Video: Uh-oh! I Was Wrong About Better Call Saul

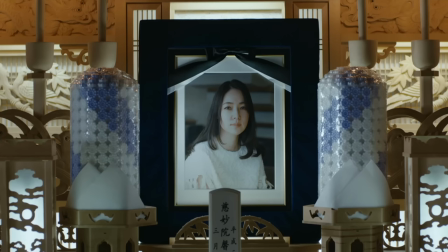249s
It shattered me emotionally,
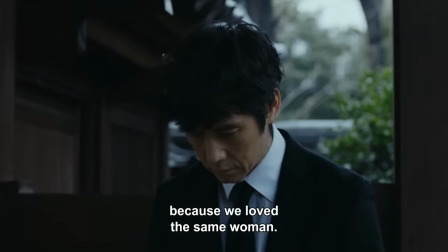251s
and I don't think it would be nearly as effective without every little detail in the first half that perfectly set the second half up to just knock it out of the park.
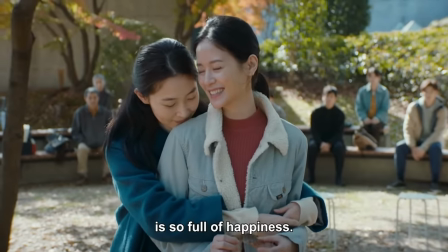259s
I was thinking of giving the movie a 6 out of 10 during the first half, and I ended up giving it a 9 out of 10 when it was over.
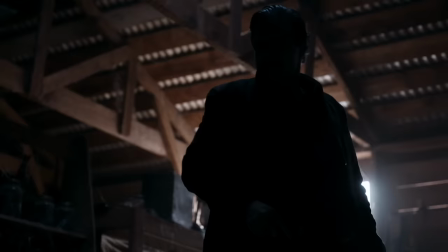265s
Better Call Saul is in a similar boat. It's a deliberately slow and methodical show,
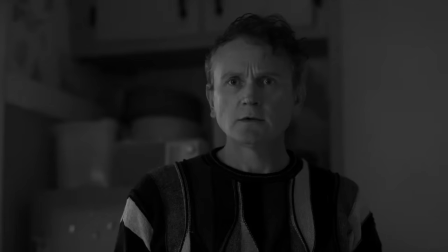270s
and I rather idiotically didn't appreciate the fact that it was clearly building to something, because I couldn't see what that something was.
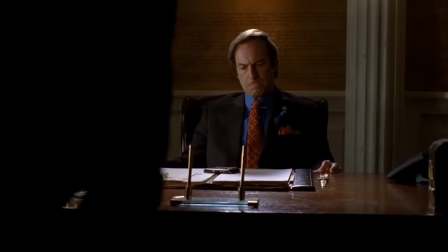278s
I tried comparing it to Breaking Bad, which was dumb for a number of reasons, but one of those reasons is that we already saw the full arc of Breaking Bad's story.
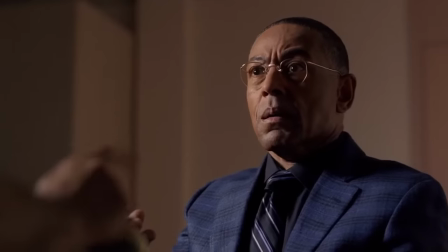287s
I know some people think Breaking Bad should have ended after season 4 with Gus's death, but I wholeheartedly disagree.
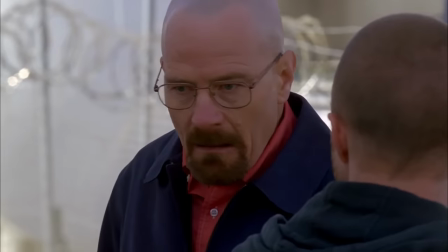293s
You need that final season that completes Walt's transformation and shows that he's become the main villain of the show.
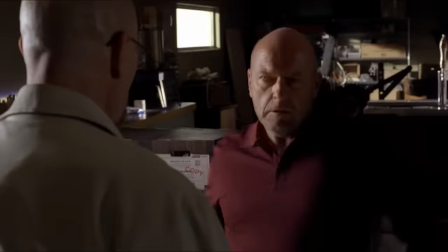300s
You need the payoff of Hank finally realizing that Walt is Heisenberg and trying to take him down.
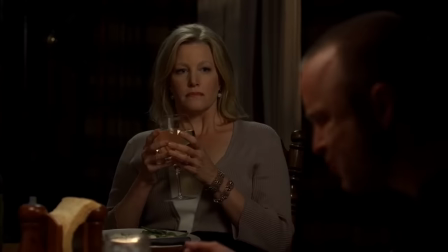306s
You need the deterioration of Walt's family life and for his crimes to finally catch up to him.
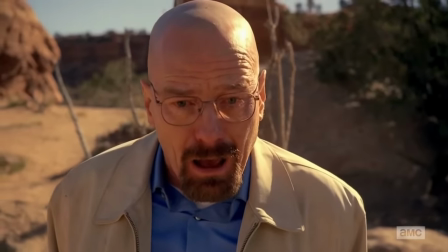311s
And you need Ozymandias, which is still probably the greatest episode of television I've ever seen.
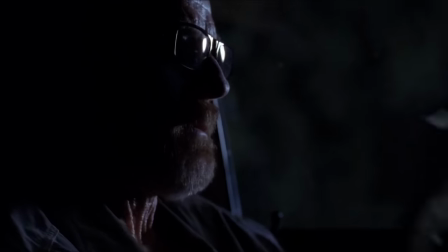317s
So, to compare a show with an excellent, brutal,
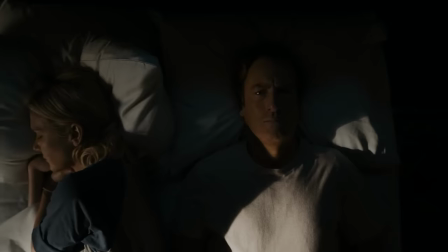320s
conclusive final season that pays everything off masterfully, to a show that was still building to a final season that was yet to come out?
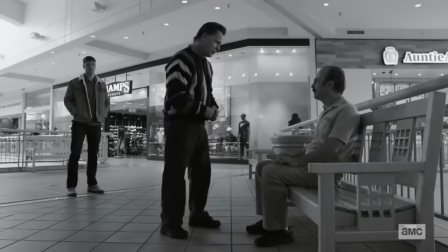328s
Oh, that's stupid! Especially because Better Call Saul was more clearly building to the final season in order to tie everything together than Breaking Bad was.
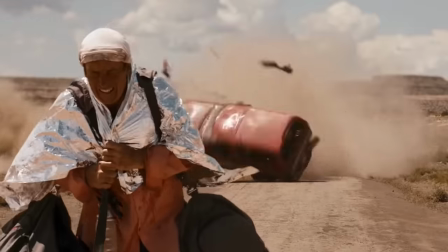336s
Honestly, most of my criticisms of the first five seasons are kinda moot now.
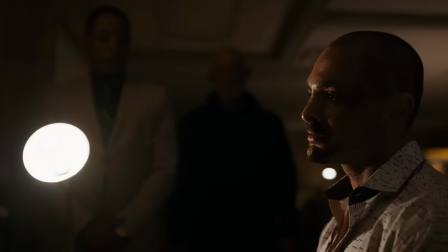341s
Like I said, I didn't give Nacho enough credit, and the thing that really woke me up to how impactful of a character he was is that final episode with him.
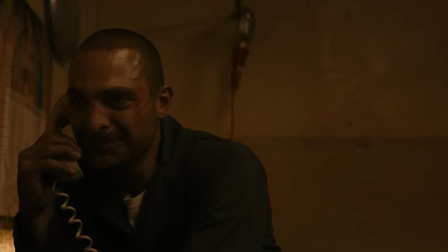349s
His phone call to his dad legitimately made me cry a bit,
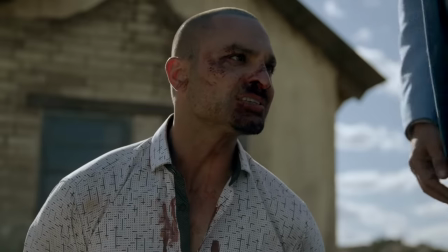352s
And once I saw that final scene with him and realized that he's the one who set in motion the deaths of all these assholes around him,
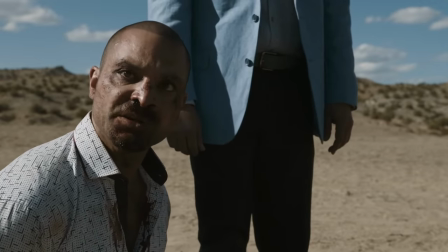358s
it was simultaneously really cathartic and tragic. He never should have gotten caught up in any of this, but as long as he did,
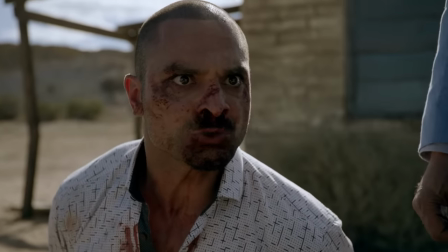366s
mocking Hector and calling him a twisted f*** on his way out was a genuinely incredible moment.
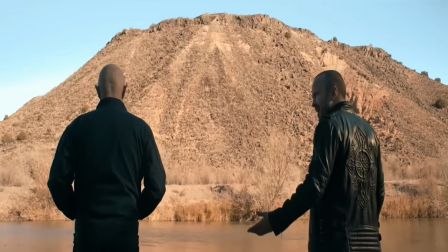371s
And the fact that Mike clearly regrets what happened with Nacho enhances the part of Breaking Bad where he takes Jesse under his wing and tries to protect him.
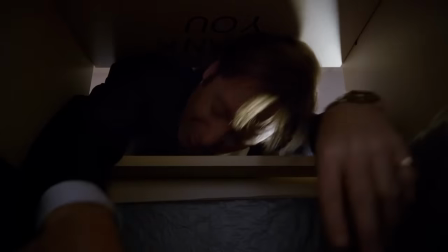379s
This is good ass prequel writing right here. And there's other criticisms I had that have been completely obliterated by this season.
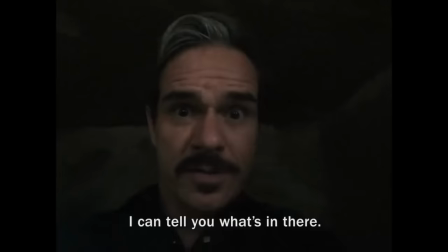387s
Oh, the process of how the meth lab was made didn't feel necessary? Boom, Lalo dedicates the season to investigating and uncovering it.
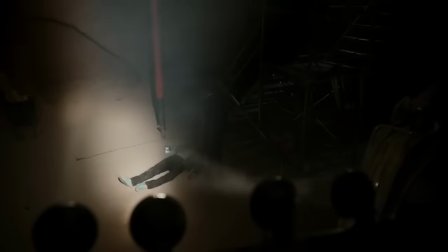394s
And it becomes the location of his final showdown with Gus, and ultimately his burial place. Oh, Gus doesn't do anything interesting in the show?
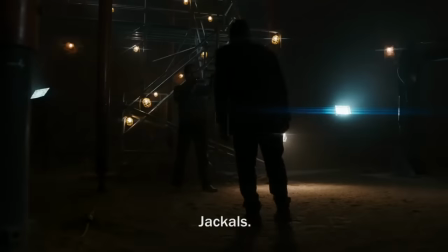401s
Boom, he not only gets to personally take out Lalo, but he gets a chance to say the venomous words he never got to tell Don Eladio during the pool poisoning scene in Breaking Bad,
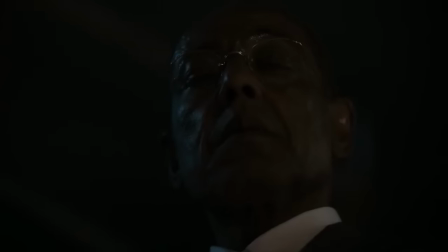410s
thus rounding out his entire character incredibly well.
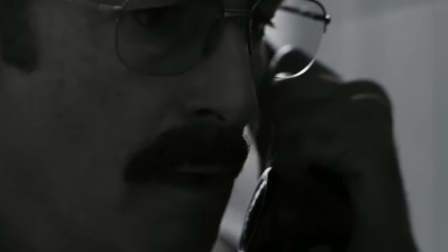413s
Oh, the Gene stuff felt completely disconnected from the rest of the show and didn't acknowledge that Walter White is the person that brought Jimmy to the place he's at now?
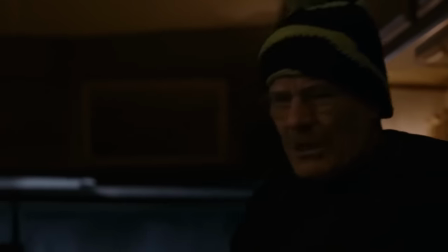421s
Boom! It's Walter White! There he is!
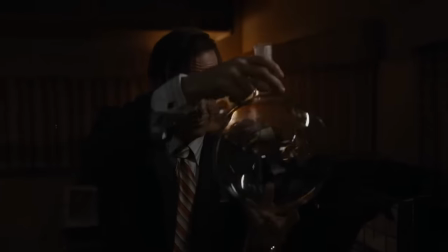424s
We are indeed acknowledging that Saul shouldn't have put all his eggs in the Walter basket, thus offering some connective tissue between the stories of Jimmy and Gene.
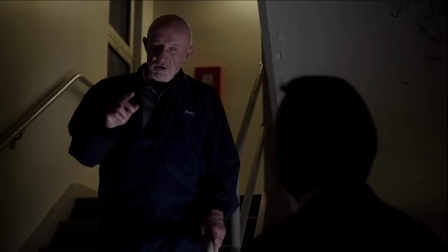431s
Oh, the Jimmy and Mike sides of the show feel incredibly disconnected from each other?
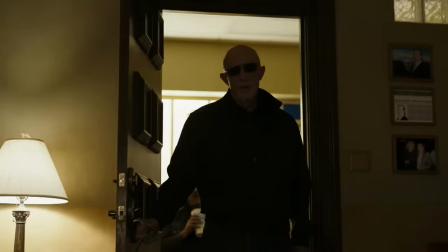435s
Well, that's to make the moment where the two sides of Jimmy's life finally intersect as earth-shattering as possible.
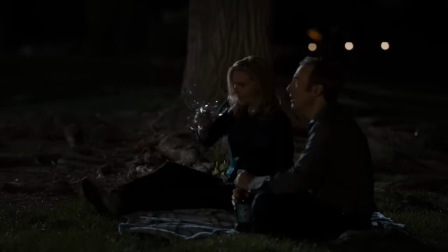444s
We'll get to that in a sec. First, I just wanted to say that the Jimmy and Kim plotline for the first half of the season was focused, entertaining, and incredibly executed.
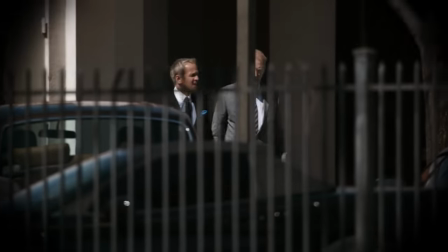452s
Seeing them go out of their way to elaborately prank Howard for no other reason than they get off on it is delightful and shows how far they fell.
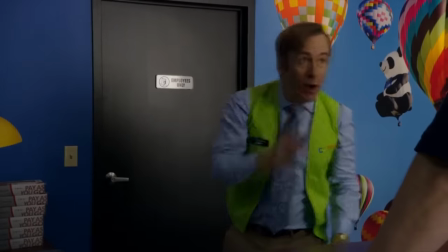460s
Especially Kim. It's a much more interesting thing for Jimmy to be doing than selling cell phones to people.
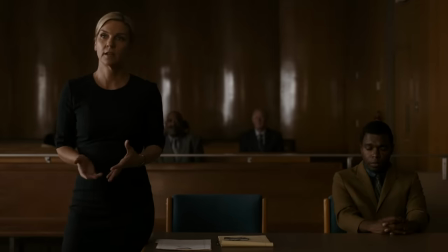465s
And Kim continues to prove that she's one of the most fascinating and well-written characters in the entire Breaking Bad universe.
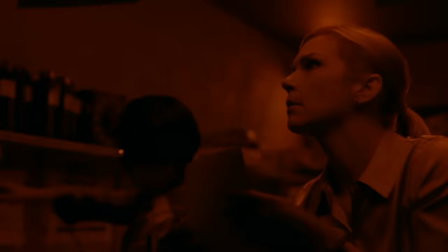472s
And the anticipation of watching these schemes against Howard unfold is just delightful. Plan and execution is pretty handling my second favorite episode in the entire series.
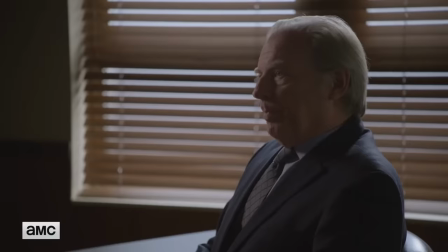481s
And not just because of the ending, but because the middle of the episode evokes the exact same vibes as my favorite episode of the series, Chicanery.
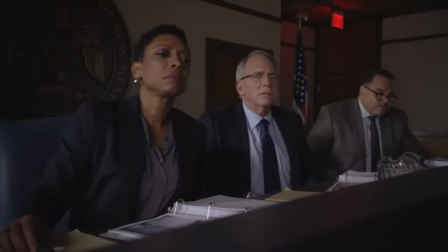488s
Speaking of which, I just want to sidebar for a sec and say how weird it is to get comments on the original video that claim I only wanted to see action from Better Call Saul.